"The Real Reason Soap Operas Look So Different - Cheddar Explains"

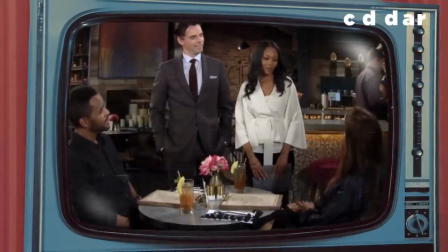[0:00]
Soap operas just look different. Let's compare the soap opera The Young and the Restless to Grey's Anatomy.
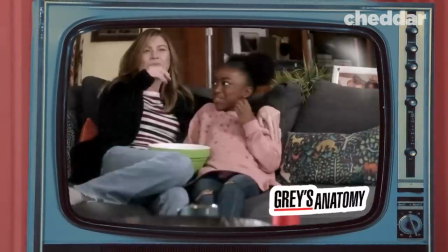[0:07]
Do you see it? Something about them looks almost unnatural. So what exactly is it?
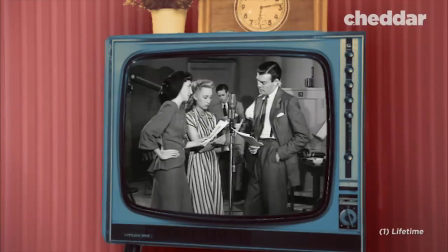[0:17]
Soap operas have been around for a very long time, since 1949 to be exact,
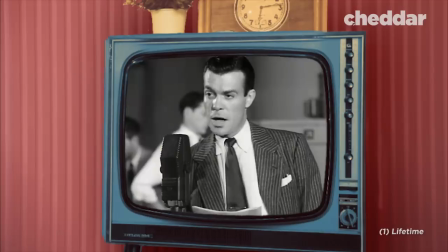[0:22]
with the first-ever TV daytime soap opera broadcasting live on NBC.
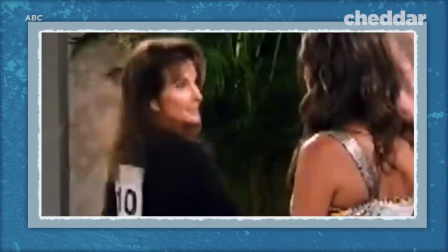[0:28]
The fantastical storylines spearheaded the genre to pop culture fame in the 80s.
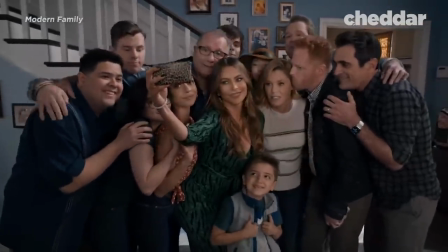[0:35]
Over the decades, soap operas have inspired many popular TV shows of today.
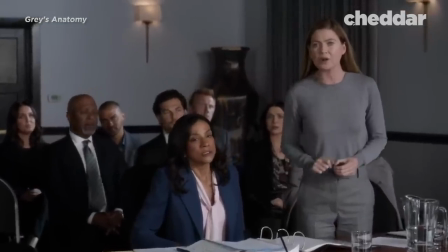[0:40]
But the non-soap operas that they inspired don't look like soap operas. Look around the internet and you'll find a lot of different theories for this.
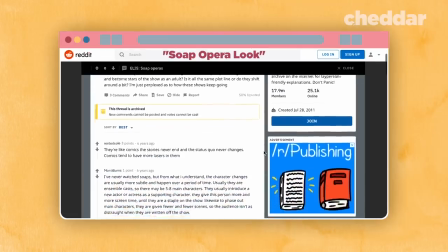[0:49]
And all of these may contribute to the soap opera look. Some even say that soap opera producers smear petroleum jelly on the lens.
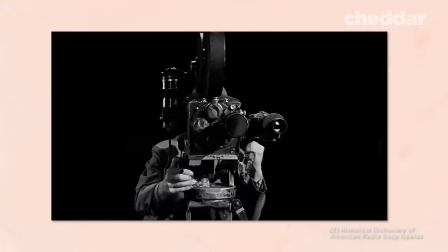[0:58]
Okay, no, this isn't done today, but it actually happened.
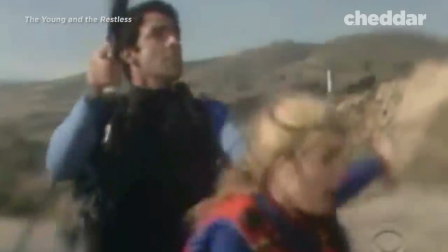[1:03]
Early soap opera cinematographers did this to give scenes a soft, glowing, and dreamy look.
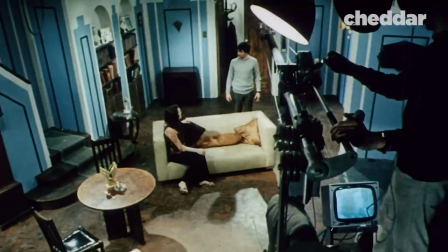[1:12]
Another potential theory? They're lighting.
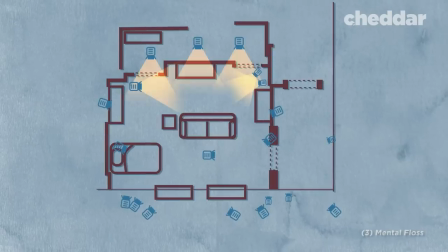[1:15]
You see, soap operas have historically been low-budget, so instead of lighting each individual scene for each take, producers light the entire set.
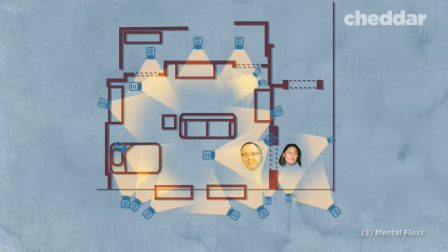[1:23]
This allows actors to freely move around without needing to pause for the lights to be reset for a new shot. This allows for fewer takes, quicker productions, and less money. As a result, scenes tend to look pretty unnaturally lit.
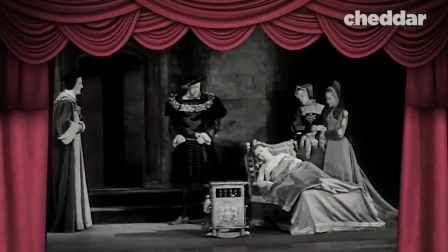[1:40]
Soap operas are staged as a standard theatrical proscenium setup, as if you were watching a traditional Broadway play, with
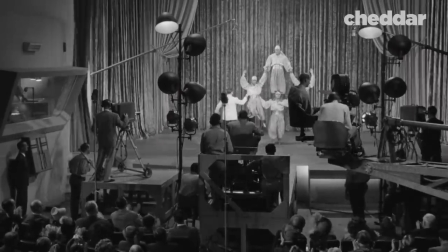[1:49]
three cameras shooting into the proscenium so so that the viewer sees it just as they would if they were watching a stage play.
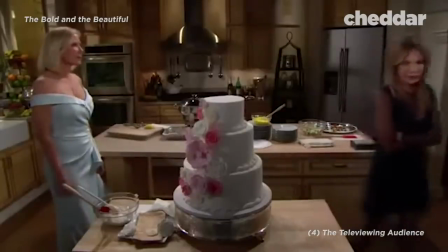[1:58]
This technique allows the director to shoot an entire scene from a long shot. Next, the same scene would be filmed using medium shots.
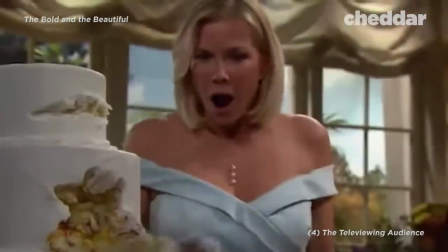[2:08]
And then finally the close-up shots.
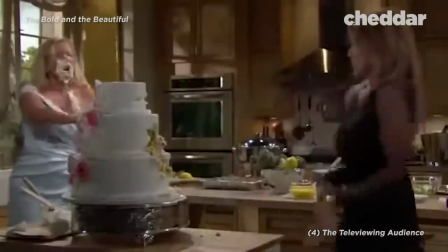[2:10]
The editor would then go in and put together the array of distinctive scenes, allowing the audience to, theoretically, become a part of the action rather than a witness to it. You're watching the acting, you're thinking about whether or not we're hitting the moments,
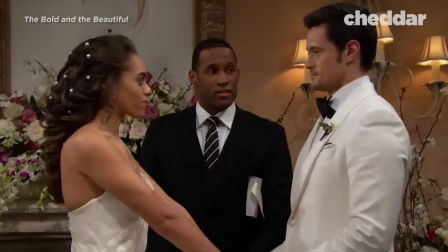[2:25]
hitting the points in the scene that we need to propel the story forward, that we need to make sure that the conflict is in place.
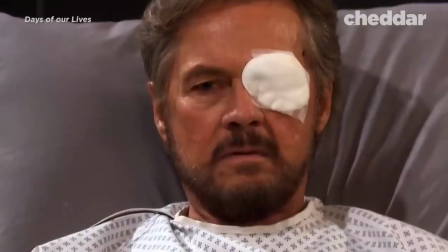[2:32]
It's a lot to absorb in a day. While lighting and even petroleum jelly did have an impact,
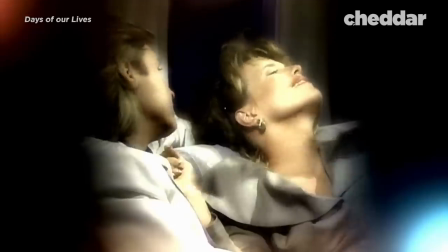[2:39]
the unnatural soap opera look can be attributed mainly to yet another cost-cutting measure in the 1960s.
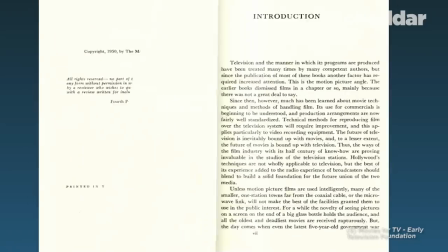[2:46]
Soap opera refers broadcasted live. and would go through a kinescope.
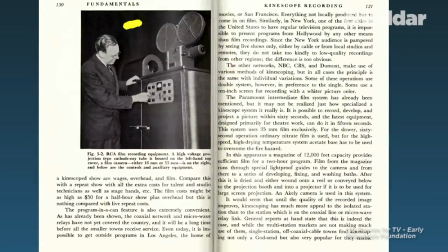[2:54]
This process essentially recorded a television program on motion picture film through a lens focused on the video monitor.
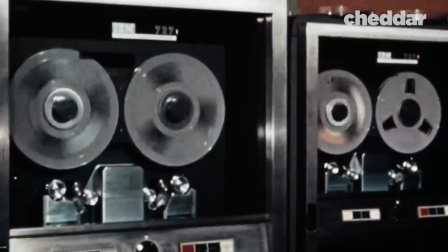[3:03]
This was done to avoid using costly film. And when videotape was widely introduced in the 1960s, soap operas decided to use that. Traditionally, soap opera was always shot on videotape, which is why it looks the way it does, as opposed to film stock, which gives you a completely different look, right?
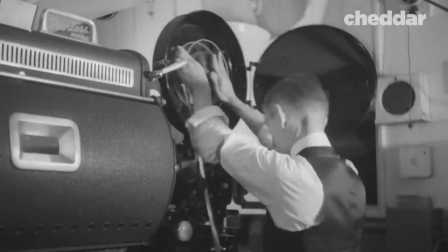[3:24]
More film stock, fewer pictures per second, videos much faster,
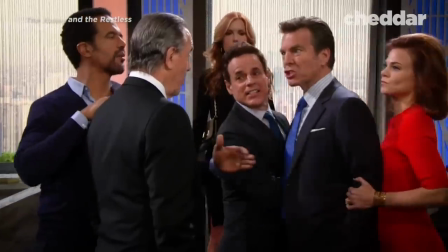[3:30]
so you get a picture that looks a little more like what the naked eye sees, if the naked eye didn't have any filters whatsoever.
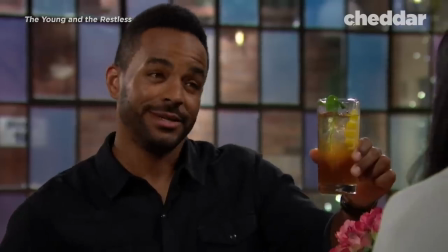[3:39]
So that's why it looks what I think you're referring to as realistic.
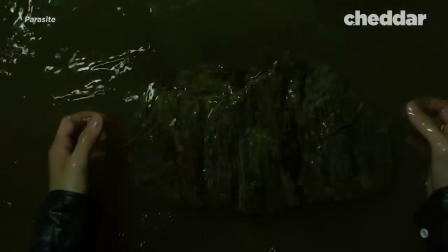[3:48]
So while other forms of media, particularly cinema, were shot on film, soap operas chose the less expensive route.
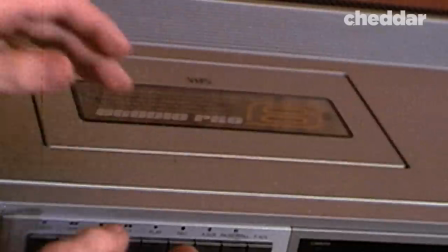[3:57]
Videotape was the main choice of soap operas until 2011 when the bold and the beautiful became the last soap to convert to digital.
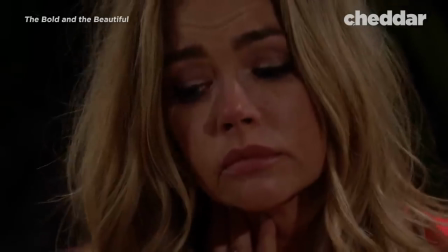[4:04]
But even today, you'll notice they still look a little off.